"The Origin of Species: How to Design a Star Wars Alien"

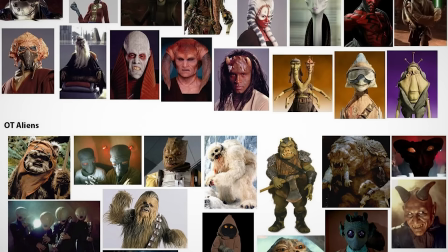[40:55]
Among the creatures to appear in the casino are a trio of smiling Sweartons, who represent a noteworthy change from the aliens of the other trilogies. Many aliens in the newer movies that are brought to life by pullover masks are sculpted with a specific expression on their face to give them more character, while the older movies used masks that are more neutral.
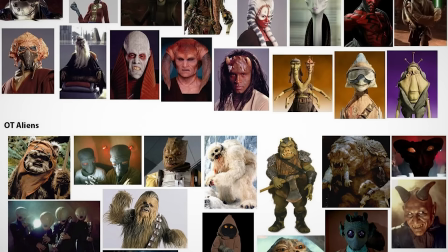[41:13]
While this does allow each character to fit the setting they're designed for more specifically, it also limits where they can be used. So while it might make sense for a couple of aliens to be laughing while enjoying a game together, their expressions would be inappropriate if mixed in with the crowd of onlookers who see the destruction of the Hosnian system.
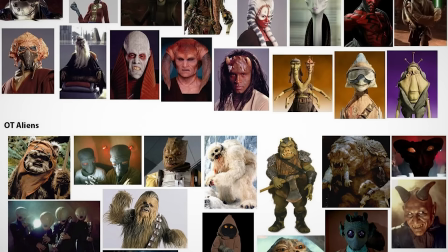[41:30]
And this ultimately prevents the audience from becoming familiar with some of the new designs in the same way they did with the older ones, because the ones we see getting reused from show to show are the ones that have those contextless neutral faces, or characters with animatronic faces in the case of Rigfu Wirkola, who ended up reappearing in The Mandalorian.
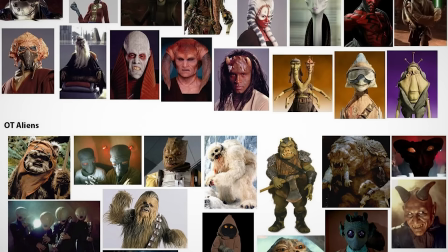[41:47]
This guy is also a creature seemingly designed to hide the operators within. With a hulking frame and a head in the center of his chest, he feels a bit like an alien version of the Kingpin from Into the Spider-Verse. Gatha Elbafe slightly resembles our buddy Rigfu in that she's a small face sitting in the middle of a big humpback body, though she's quite a bit smoother.
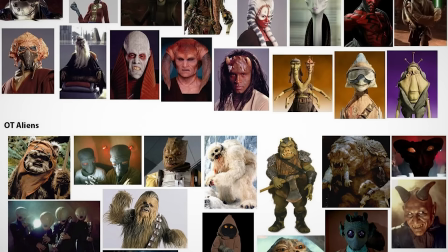[42:06]
She was designed by Luke Fisher, and Elbafe's name is derived from her production nickname of Ms. Elbowface. Defancio Storsilt is another alien seen in the casino, and he was designed by Jake Lunt Davies to be portrayed by performer Derek Campbell, who is a double below-the-knee amputee. The character's long, lithe body is topped with a head resembling a dog, which,
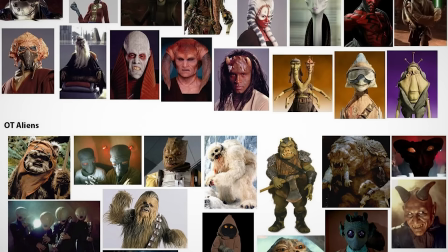[42:25]
along with the spurs he wears in his concept art, suggests the idea of a greyhound who is himself a jockey. Unfortunately, despite this pretty clever design, we never get a good look at the character's full body in the movie, so that physicality is kind of wasted on screen.
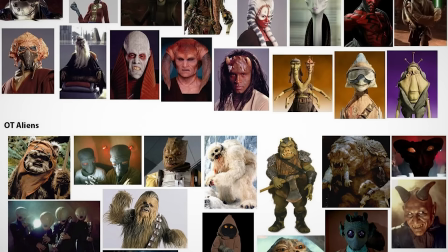[42:39]
And our last Canto Bight alien, Sosir Lada, is a creature who doesn't have any information about who designed him or what the artist was intending to capture with this creation. He does have a few hallmarks of Jake Lunt Davies' work though, particularly the wide-set eyes and tapered face structure that also appears on the Tarsund and Abednego aliens.
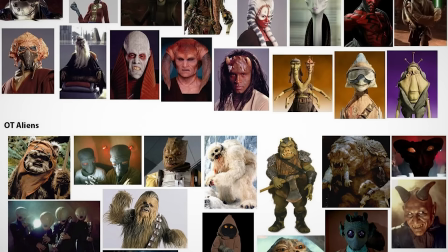[42:56]
And far away from Canto Bight, we meet a new species of alien caretakers who maintain the ancient Jedi temple on their homeworld. The idea for these creatures, the Lanai, was that they would be genetically related to their neighbors, the Porgs, in some way. To differentiate them from the Porgs, though, the Lanai were given more aquatic features, making them slightly fish-like.
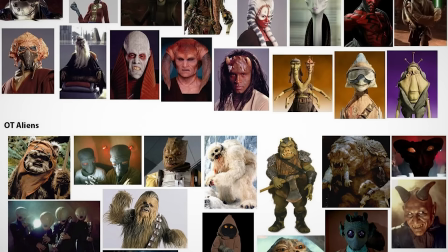[43:13]
The approved design for the creatures was created by Jake Lunt Davies, with Chris Weston doing work to flesh out their personality and culture. And that brings us to the end of the collage, and I think now we've got a good grasp of what distinguishes the creature designs from each trilogy and why someone might prefer one group over another.
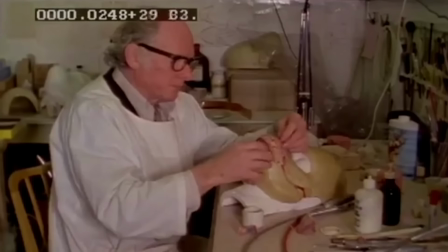[43:30]
On the original trilogy, the creature designs sometimes came from the script,
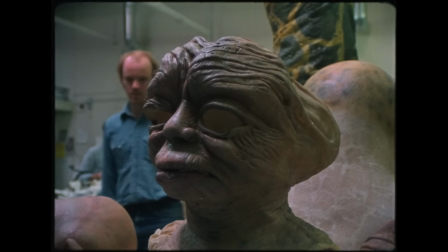[43:34]
but often were just a result of the sculptors and illustrators taking inspiration from wherever they could, whether it's old sci-fi movies and alien lore,
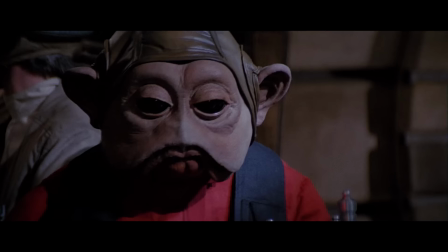[43:42]
real-life animals, or just playing with clay until they got something cool.
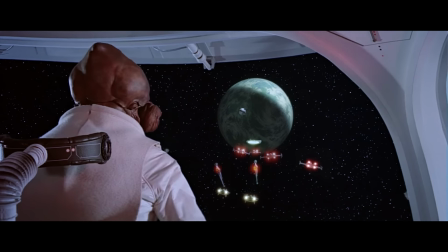[43:46]
And when there were alien characters who weren't just there to fill out the frame, their designs came from who they were as people.
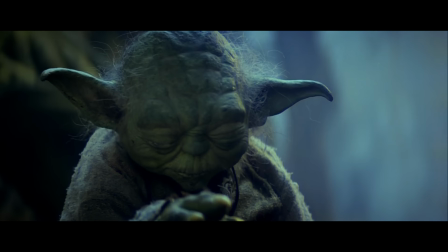[43:51]
Chewbacca was a loyal companion, Yoda showed that strength can come from unexpected places, and Jabba looked exactly as disgusting as his personality.
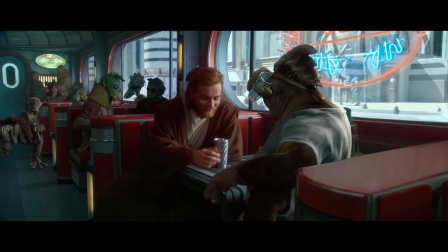[44:00]
In the prequels, we started to see aliens as true inhabitants of the galaxy.
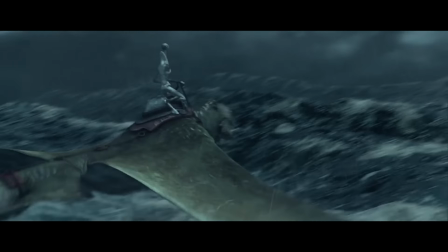[44:04]
The environments and societies these creatures lived in shaped their designs,
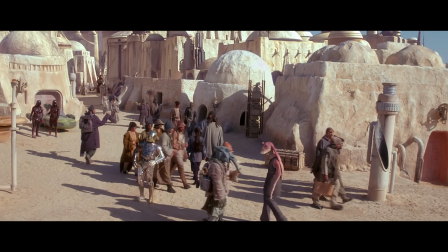[44:08]
and even individuals seen far from their homes were created to fit the community they had become a part of, whether they're diminutive, multi-limbed pod racers,
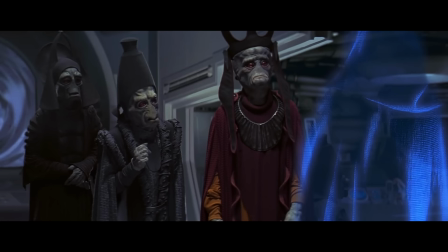[44:16]
powerful and noble Jedi, or weak and shrunken capitalists.
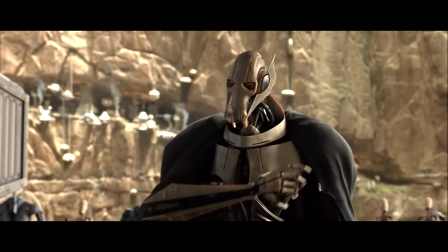[44:19]
The prequels also had more aliens that were actual characters this time around, even in very minor roles,
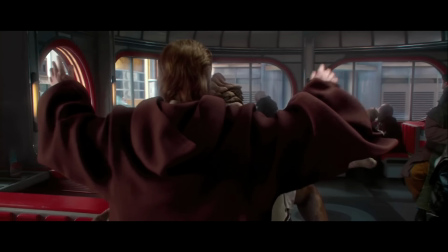[44:25]
which meant designing aliens that could quickly form an emotional connection with the audience.
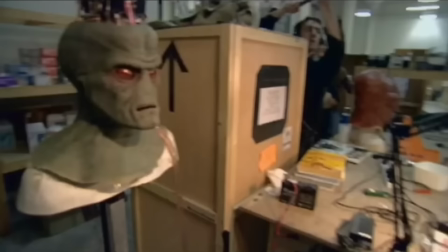[44:29]
And while there were still a few stone-faced pullover mask aliens, a lot of creatures had complex animatronics to help them deliver dialogue,
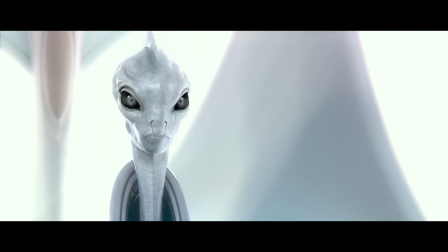[44:36]
were shaped directly onto an actor's face, or had digital faces that didn't rely on a performer to try and emote through a rubber mask.
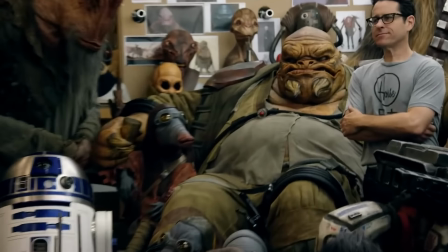[44:43]
With the newer movies, we see things collapsing a bit. Rather than designing aliens to fit their habitat or draw from obscure personal interests, the primary inspiration was just Star Wars.
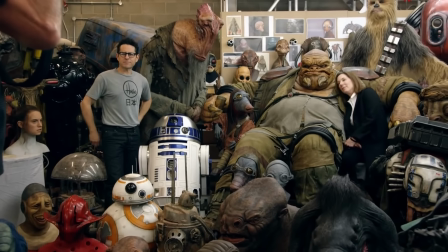[44:54]
When they were designing aliens for the new movies, the artists often asked themselves whether their design would fit into the Mos Eisley Cantina or Jabba's palace,
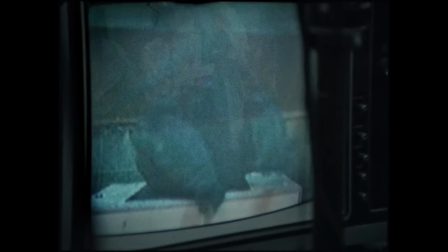[45:01]
a question that none of the artists on the original trilogy asked themselves because back then the only barometer for a Star Wars alien was that it was
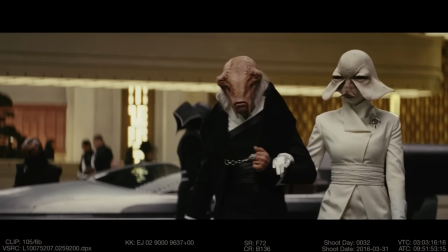[45:08]
in a Star Wars movie. And as for why that specific sequel trilogy alien look seems to be so common, I think we might have an answer.
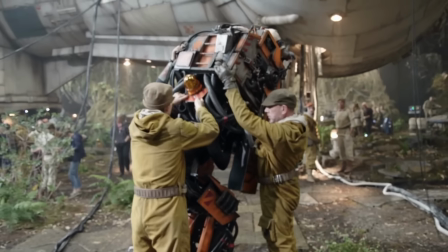[45:16]
We've seen that a lot of the newer aliens were designed in ways that could somehow disguise a human performer.
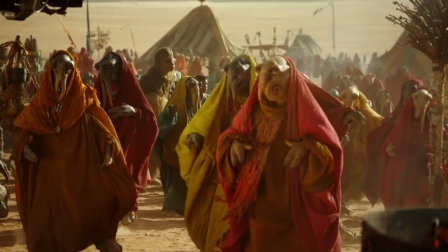[45:21]
Some can be pretty creative, but when you need to fill out a crowd scene, you can't make every character a unique feat of engineering.
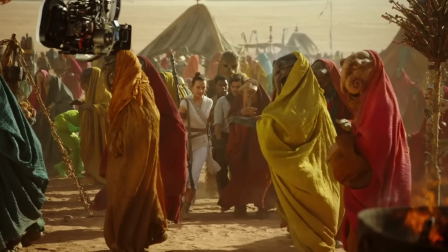[45:27]
Most are going to be people in masks. So instead, you play with the features of the face to make it not so humanoid.
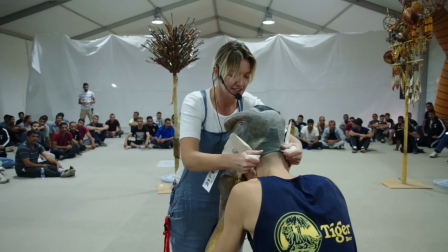[45:33]
But you also need to make sure the performer can see what they're doing, so you need to put eye holes somewhere, and often that ends up being the nostrils.
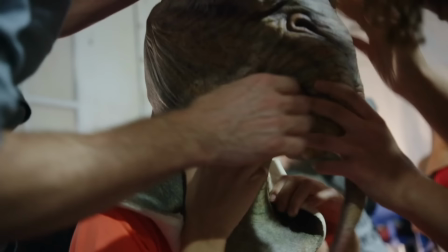[45:41]
So the nostrils become the central point of the face, with the eyes and mouth being rearranged around them.
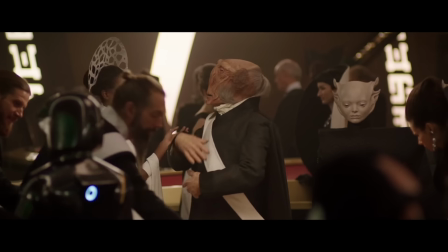[45:46]
And because there's only so many places to put those things and still have it look like a face, you end up with some designs that stick out as being very similar.
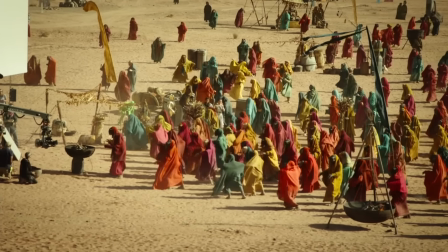[45:53]
But the fact that those crowd-filling pullover mask aliens are the most prominent part of modern Star Wars
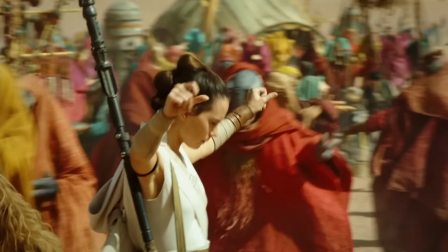[45:58]
creature design is also a sign that the newer movies are kind of bereft of actual alien characters.
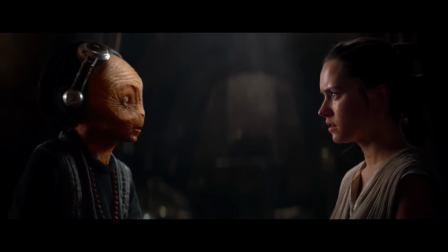[46:04]
There's Maz, but again, she was explicitly designed to be a replacement for something that already existed.
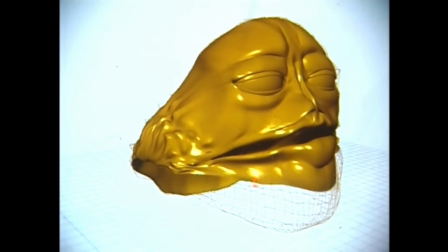[46:09]
Unkar Plutt, he's smooth Jabba with legs, and I guess you could call Supreme Leader Snoke an alien,
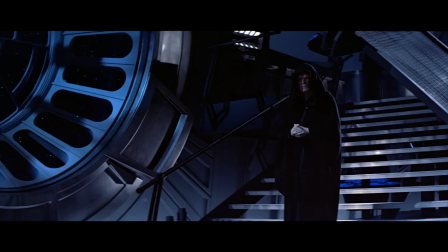[46:14]
maybe in like the first two movies, but he's just a palette swap Palpatine with the scale slider cranked up.
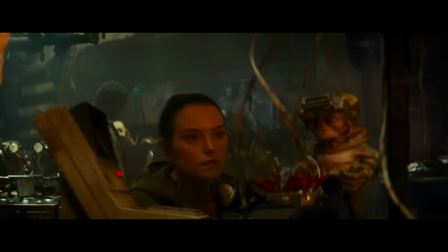[46:19]
The only real new alien character that isn't a retread of something from an older movie is Babu Frick,
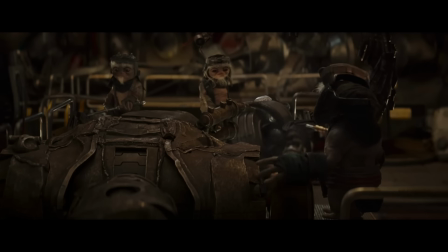[46:24]
whose species, the Anzellans, went on to have an encore in The Mandalorian because it turns out, when you do something new, people actually like it.
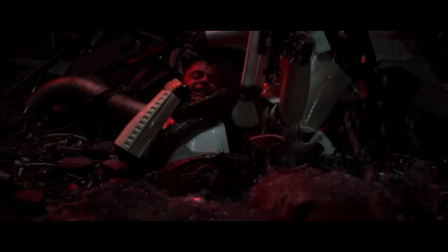[46:31]
And the same goes for the creatures. The Rathtars were just a new version of the Dianoga and the Trash Compactor, but the Porgs have no precedent in Star Wars.
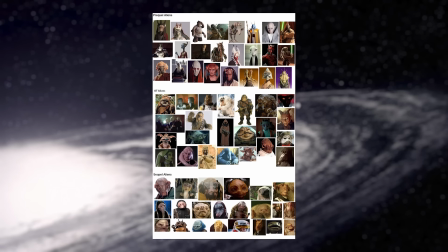[46:40]
And stuff like that is what this collage is leaving out.
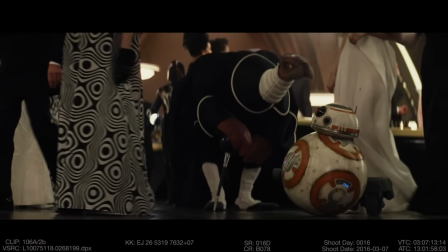[46:43]
All the alien and creature designs from across the saga that don't support the narrative of modern Star Wars being uniformly terrible compared to what came before.
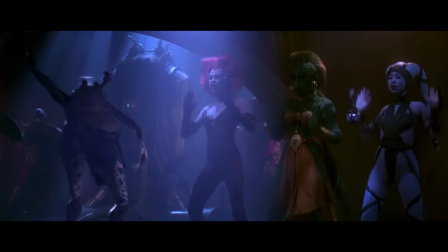[46:51]
So let's take a look at those designs. Some designs from the older movies that maybe aren't as successful, as well as a few newer aliens and creatures that I think work really well.
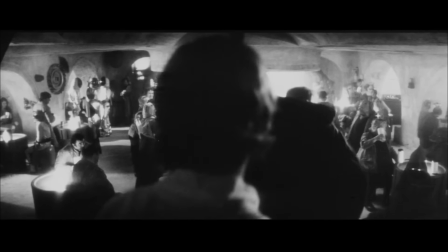[46:59]
First, we'll go back to the Cantina. I've mentioned before that George Lucas wasn't satisfied with what was filmed the first time around,
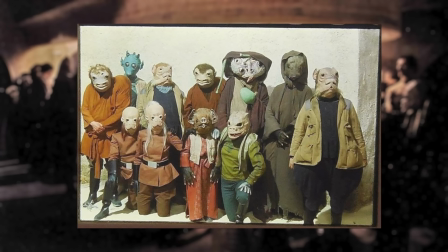[47:05]
and when you look at the lineup of creatures that were actually on set, yeah, there's definitely some classics in there.
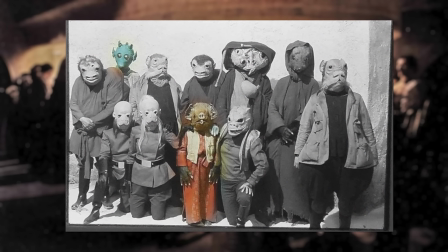[47:11]
Greedo, the bat-faced Cabe, the artist eventually known as Bosk, but look at the rest of these guys.
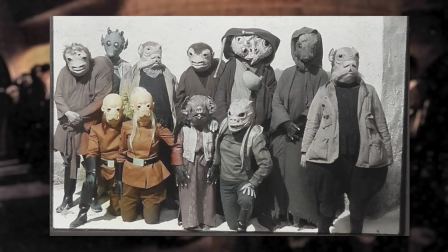[47:16]
It's just beige mammals with glassy black eyes and stretched out faces. The Lutrillians haven't even gotten an action figure, and they made an action figure of everyone.
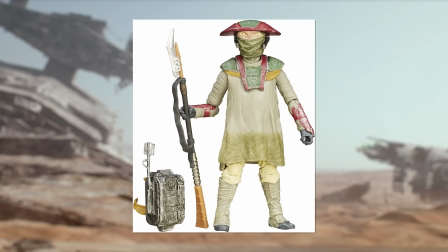[47:25]
They made an action figure of Constable Zuvio, and he's not even in the movie.
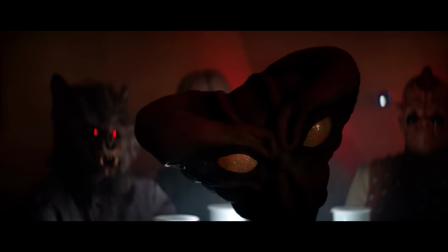[47:28]
But even after doing the reshoots, George Lucas still thought that some of the creatures in the Cantina were a bit lacking. Among the changes to the Star Wars Special Edition was the replacement of 2 of Rick Baker's Wolfman creatures with new aliens.
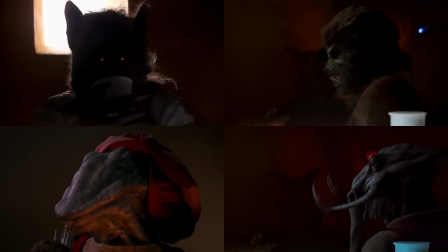[47:40]
And weirdly enough, those 4 different aliens only used 2 different masks.
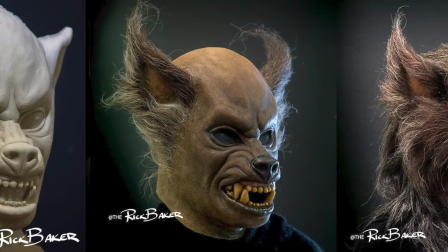[47:45]
The werewolves, you could probably guess, one is an off-the-shelf Halloween mask that Baker had created,
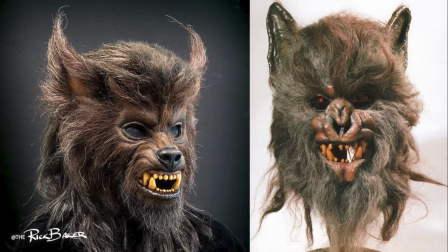[47:50]
while the other was the same mask, just modified to be a bit more alien. But the new guys share the same face too,
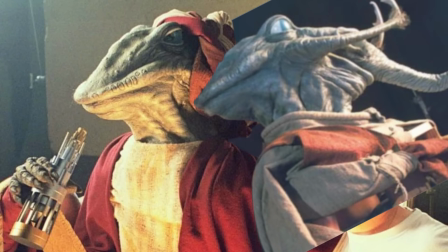[47:56]
with the reptilian Melis just being the back of the elephant-like Ketwal's head.
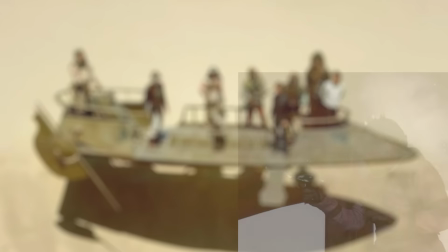[48:00]
Jabba's skiff guards in Return of the Jedi are also really samey, being these greenish, brownish, leathery, dried-out guys with vaguely humanoid faces.
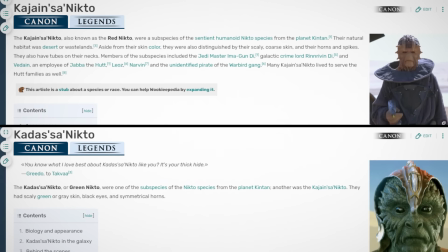[48:08]
A couple of these aliens are so similar to each other that the expanded universe even made them different races of the same species.
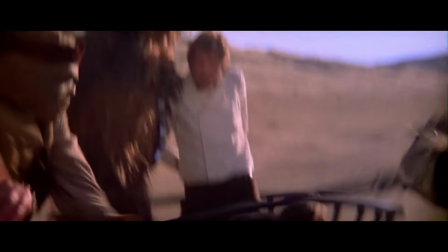[48:14]
I think that part of this similarity comes from them being characters that are involved in a major action sequence,
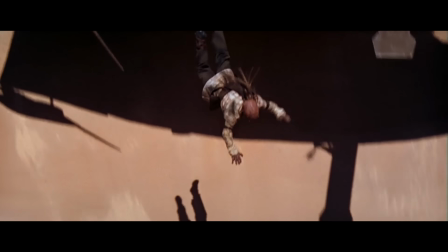[48:19]
which means that they're going to be played by stuntmen who need to be able to see what they're doing while doing a very physical performance,
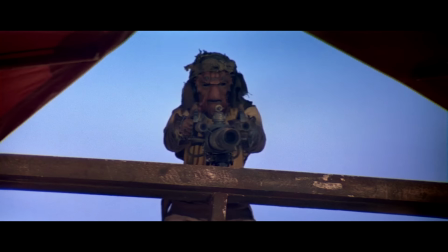[48:24]
which means you can't play around with the facial features or proportions the way you could with some of the other creatures who just need to stand around.
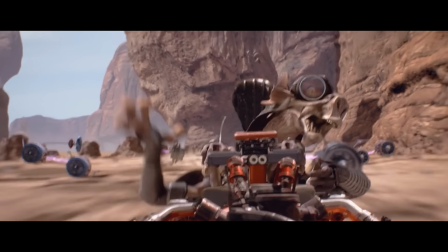[48:30]
Moving on to the prequels, the big alien exhibition scene in Episode 1 was the pod race, and the racers themselves are great.
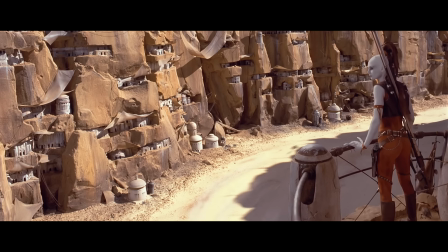[48:36]
But there's a featured design among the spectators that maybe isn't as unique as it could be.
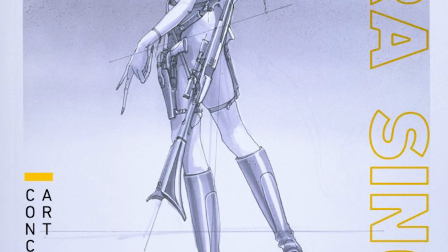[48:42]
Aura Singh isn't that bad on her own,
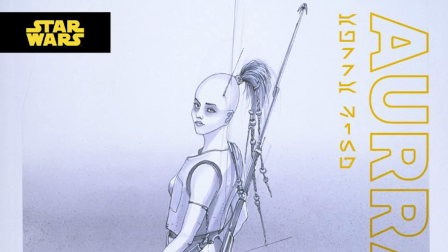[48:45]
but she represents a trend in the prequels of just making aliens that are human beings with different color skin and maybe a prosthetic or two.
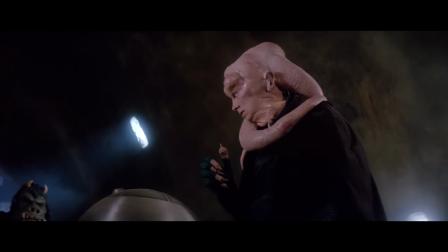[48:52]
This kinda dates back to the Twi'leks in the original trilogy, but the prequels ran wild with it.